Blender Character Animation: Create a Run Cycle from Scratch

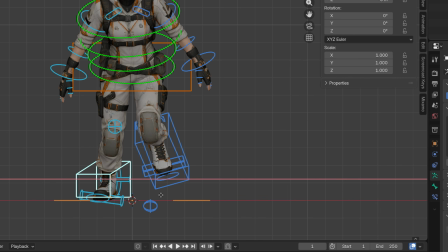(4:08)
I'm going to move the left and right IK foot controllers closer together because the legs are currently too wide apart. Bringing them slightly inward helps the pose feel more balanced. Using the right leg pole bone makes the supporting leg more natural.
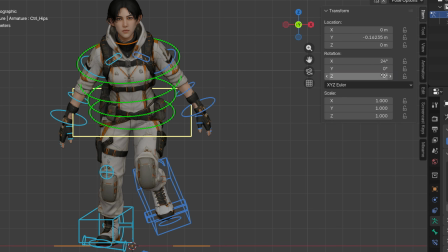(4:22)
Next, I'm going to select the hips control bone again and rotate it slightly on the local Z-axis toward the lifted leg. This creates a more natural hip tilt and helps push the character's weight onto the supporting foot. Now, I'm going to rotate the hips control a little on the local Y-axis as well.
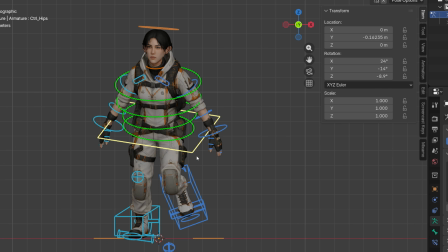(4:40)
This helps the upper body follow the motion of the front leg and creates a more natural twist through the torso. I've repositioned the head so the character is looking forward again.
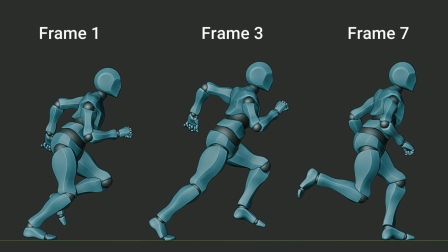(4:54)
Now let's pose the arms. In a natural run, the arms move opposite to the legs to help balance the body and support the motion. So the arm near the front leg moves backward while the other arm moves forward.
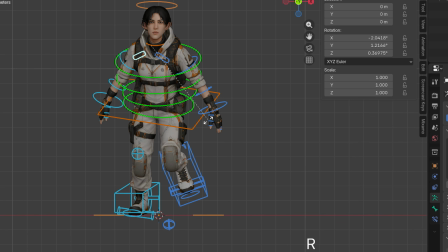(5:06)
First, let's select the left and right shoulder control bones and rotate them slightly to keep the shoulders in a more natural and upright position. For the arms, I'm going to use FK controls instead of IK controls.
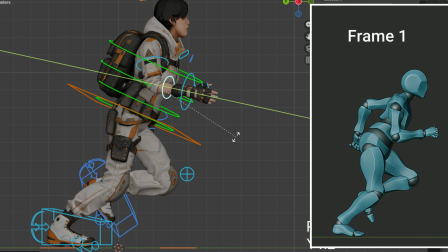(5:19)
FK is usually better for running and walking animations because it creates smoother arcs and more natural swinging motion.
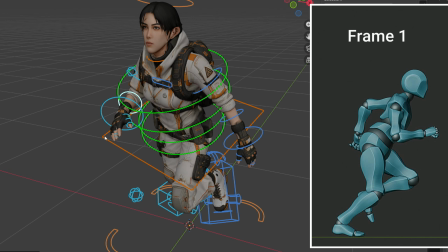(5:26)
Now let's pose the arms and hands based on the reference image.
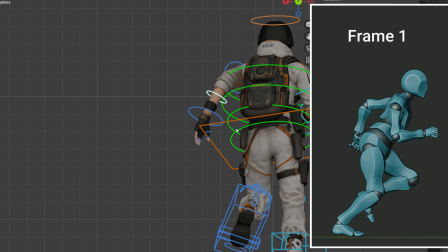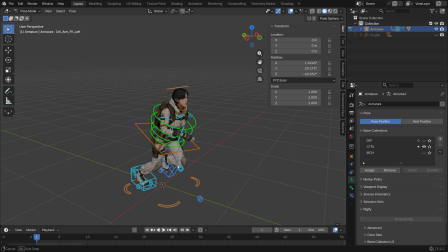(5:38)
Once the first pose is finished, press A to select all the bones.
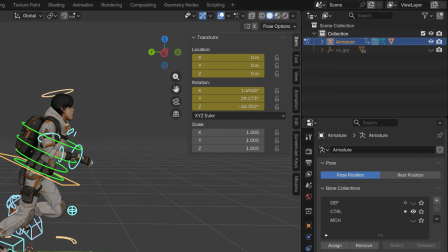(5:42)
Then press K and insert a location and rotation keyframe on frame 1 to save the pose before moving on to the next key pose.
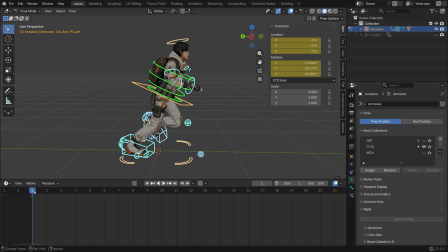(5:51)
Now let's move on to the pose on frame 3. Go to frame 3.
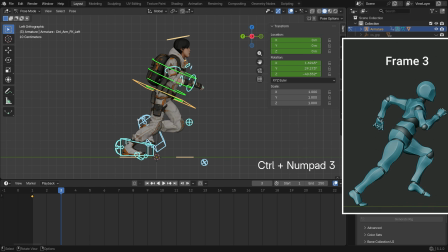(5:55)
In this pose, the right foot is still supporting the body while the heel starts lifting off the ground and the weight shifts onto the toe. At the same time, the character begins pushing forward, which helps create a stronger sense of momentum in the run.
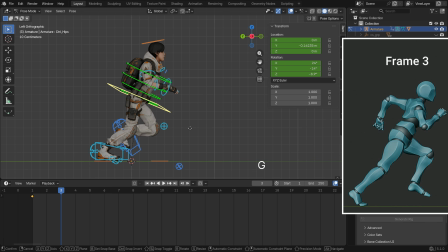(6:08)
To create that forward push motion, let's start by moving the hips control bone slightly forward and a little upward.
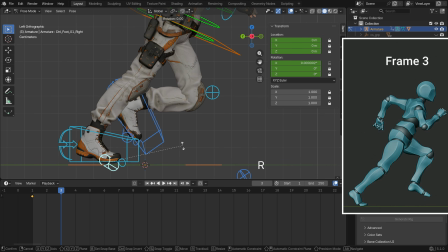(6:16)
Since the right foot is now pushing up on the toe, we can rotate the right foot control bone slightly to create that motion. Then, let's use the left foot IK control to pose the left leg based on the reference image.
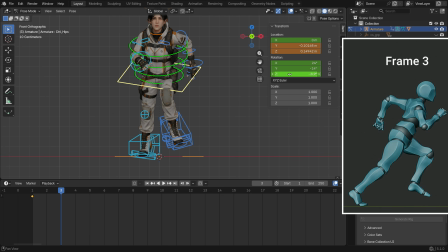(6:34)
Next, let's rotate the hips control bone slightly on the local Z-axis so more weight shifts onto the supporting leg. At the same time, let's rotate the hips control bone slightly toward the lifted leg as well. This creates a more natural hip tilt.
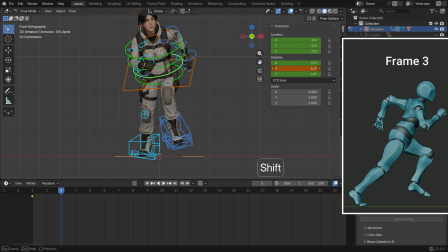(6:48)
To help the upper body follow the motion of the lifted leg, let's rotate the spine control bone slightly on the local Y-axis. This creates a more natural body twist. Let's adjust the head again so the character keeps looking forward in the direction of the movement.
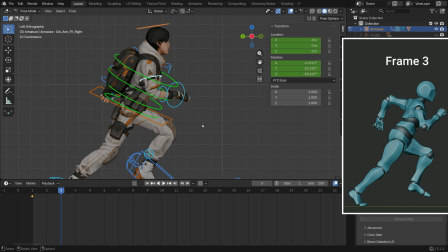(7:05)
Finally, let's pose the arms based on the reference image to complete the running motion.
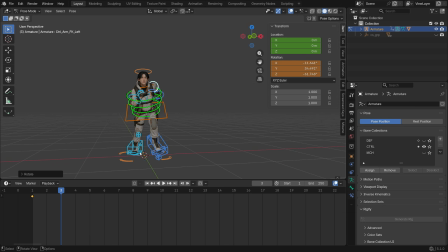(7:13)
Once the pose is finished, press A to select all the bones, then press K and insert a new location and rotation keyframe to save the pose on frame 3. If you play the animation now,
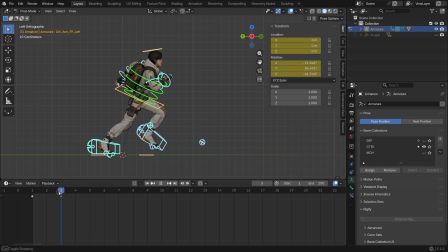(7:25)
you'll notice that Blender automatically creates the transition on frame 2 using interpolation between the key poses. Now let's move on to the pose on frame 7. Here, the character pushes forward using the toe of the right foot while the body weight shifts onto the left leg as it contacts the ground.
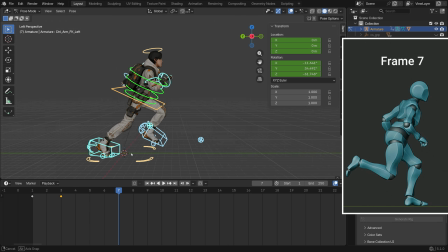(7:45)
First, let's move to frame 7 and select the root control bone, which controls the overall movement of the character. Then move it slightly forward on the Y-axis to continue the forward motion of the run. After that, let's pose the right and left legs based on the reference image.
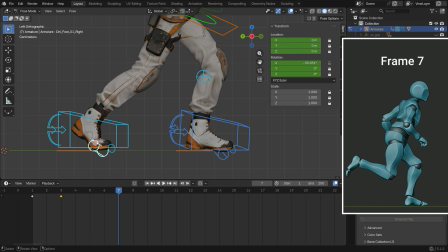(8:02)
Don't forget to press Alt-R on the foot control bone to clear the previous rotation.
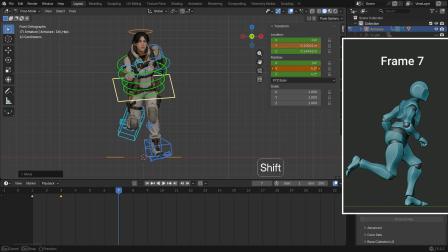(8:15)
Let's rotate the hips control bone slightly on the local Y and Z axis to shift the body weight onto that side. At the same time, rotate the spine control bone slightly on the Y and Z axis as well, so the upper body naturally follows the supporting leg.
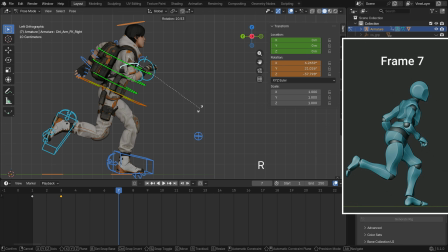(8:33)
Finally, pose the arms based on the reference image to match the movement of the legs and complete the running pose. Once the pose is finished, press A to select all the bones,
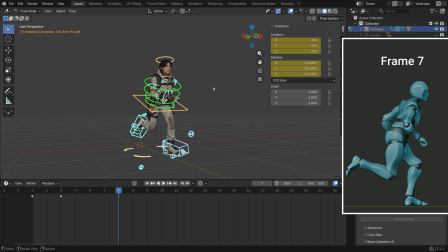(8:48)
then press K and insert a new location and rotation keyframe to save the pose on frame 7.
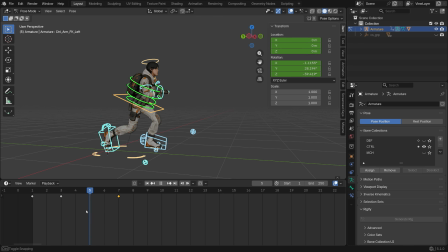(8:54)
Now, we can start adding a few breakdown keyframes to refine the motion. For example, between frame 3 and frame 7, the supporting foot slides too much before contacting the ground, which makes the motion feel less natural. Now, move to frame 4. Select the right foot control bone and rotate it so the foot becomes more straight.
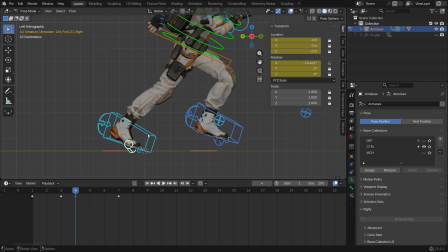(9:13)
Insert a new keyframe to save the adjustment. Select the right IK bone, rotate and move it, and save the pose.
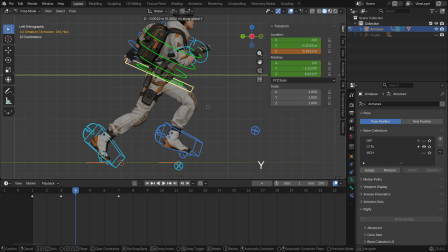(9:31)
Select the hips control bone, move it slightly forward on the Y-axis so the back leg feels more stretched and extended,
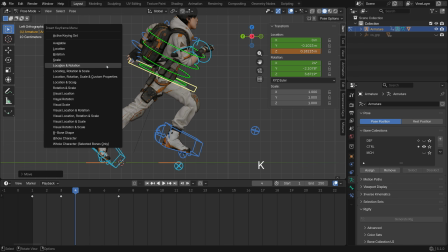(9:37)
then insert a new keyframe to save the pose. After that, select the left foot IK control, move it slightly forward, rotate it a little, and add another keyframe to refine the motion.
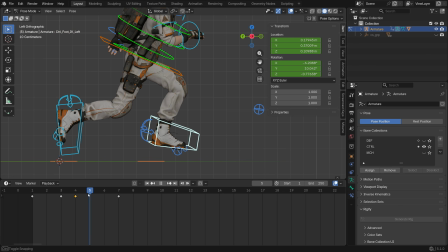(9:51)
Let's make the same adjustments on frames 5 and 6 as well. This will create a much smoother transition as the supporting weight shifts from the right leg to the left leg during the run.
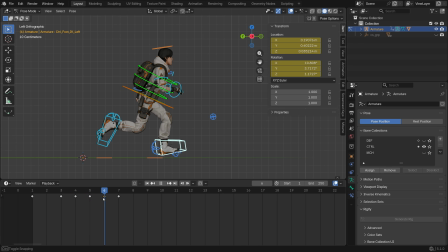Now let's move on to the pose on frame 10. This is basically the reverse version of the pose we created earlier on frame 1. First, use the annotate tool to mark the point where the character's toe touches the ground.
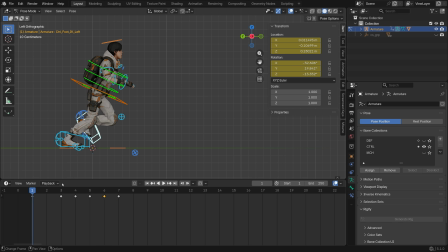(10:27)
Then, go back to frame 1, select all the bones and press Ctrl C to copy the pose. Now move to frame 10. Press Shift Ctrl V and paste the pose reversed. Select the root control bone and move the entire character forward on the Y-axis until the toe lines up with the marker we created earlier.
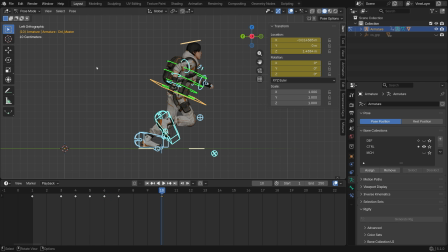(10:44)
Once that's done, select all the bones and insert a new location rotation keyframe to save the pose. If you play the animation now, you'll notice that the supporting foot slides forward instead of staying locked in place.
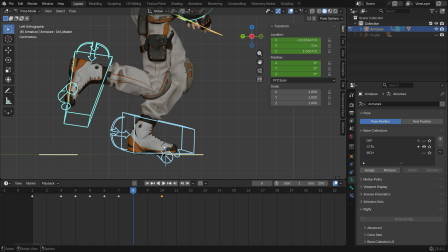(10:57)
To fix this foot sliding problem, we'll add a few extra keyframes between frames 7 and 10 to keep the foot grounded. Select the left foot control bone, move the foot slightly backward on the Y-axis until the toe lines up with the marker, then insert a new keyframe.
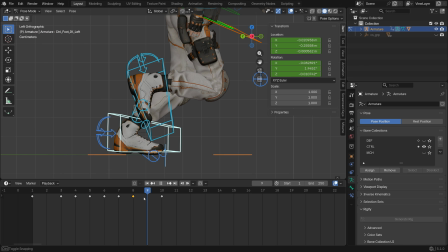(11:11)
After that, go to frame 9, align the foot again the same way, and add another keyframe. Now if we play the animation again, you'll see that the foot stays much more stable and the sliding problem is fixed.
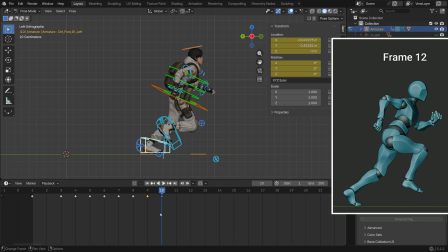(11:25)
Now let's move on to the pose on frame 12. This will be the reversed version of the pose we created earlier on frame 3. Go back to frame 3, select all the bones and press Ctrl C to copy the pose. Then move to frame 12 and press Shift Ctrl V to paste the flipped version of the pose.
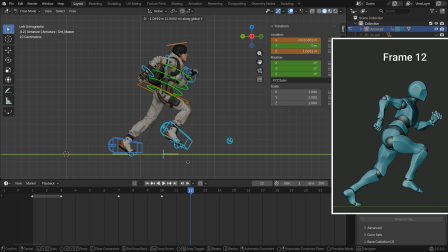(11:44)
After that, select the root control bone and align the character with the marker. Finally, select all the bones and insert a new location and rotation keyframe to save the pose.
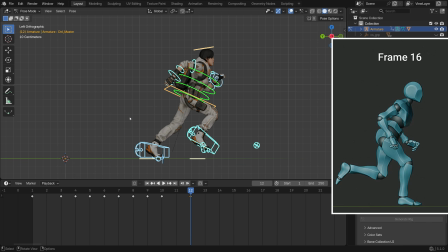(12:00)
Now let's create the pose on frame 16. This pose will be the reversed version of the pose on frame 7. First, mark the root bone position. Go to frame 7, select all the bones and copy the pose. Then, move to frame 16 and paste the flipped version of the pose. Move the root bone forward.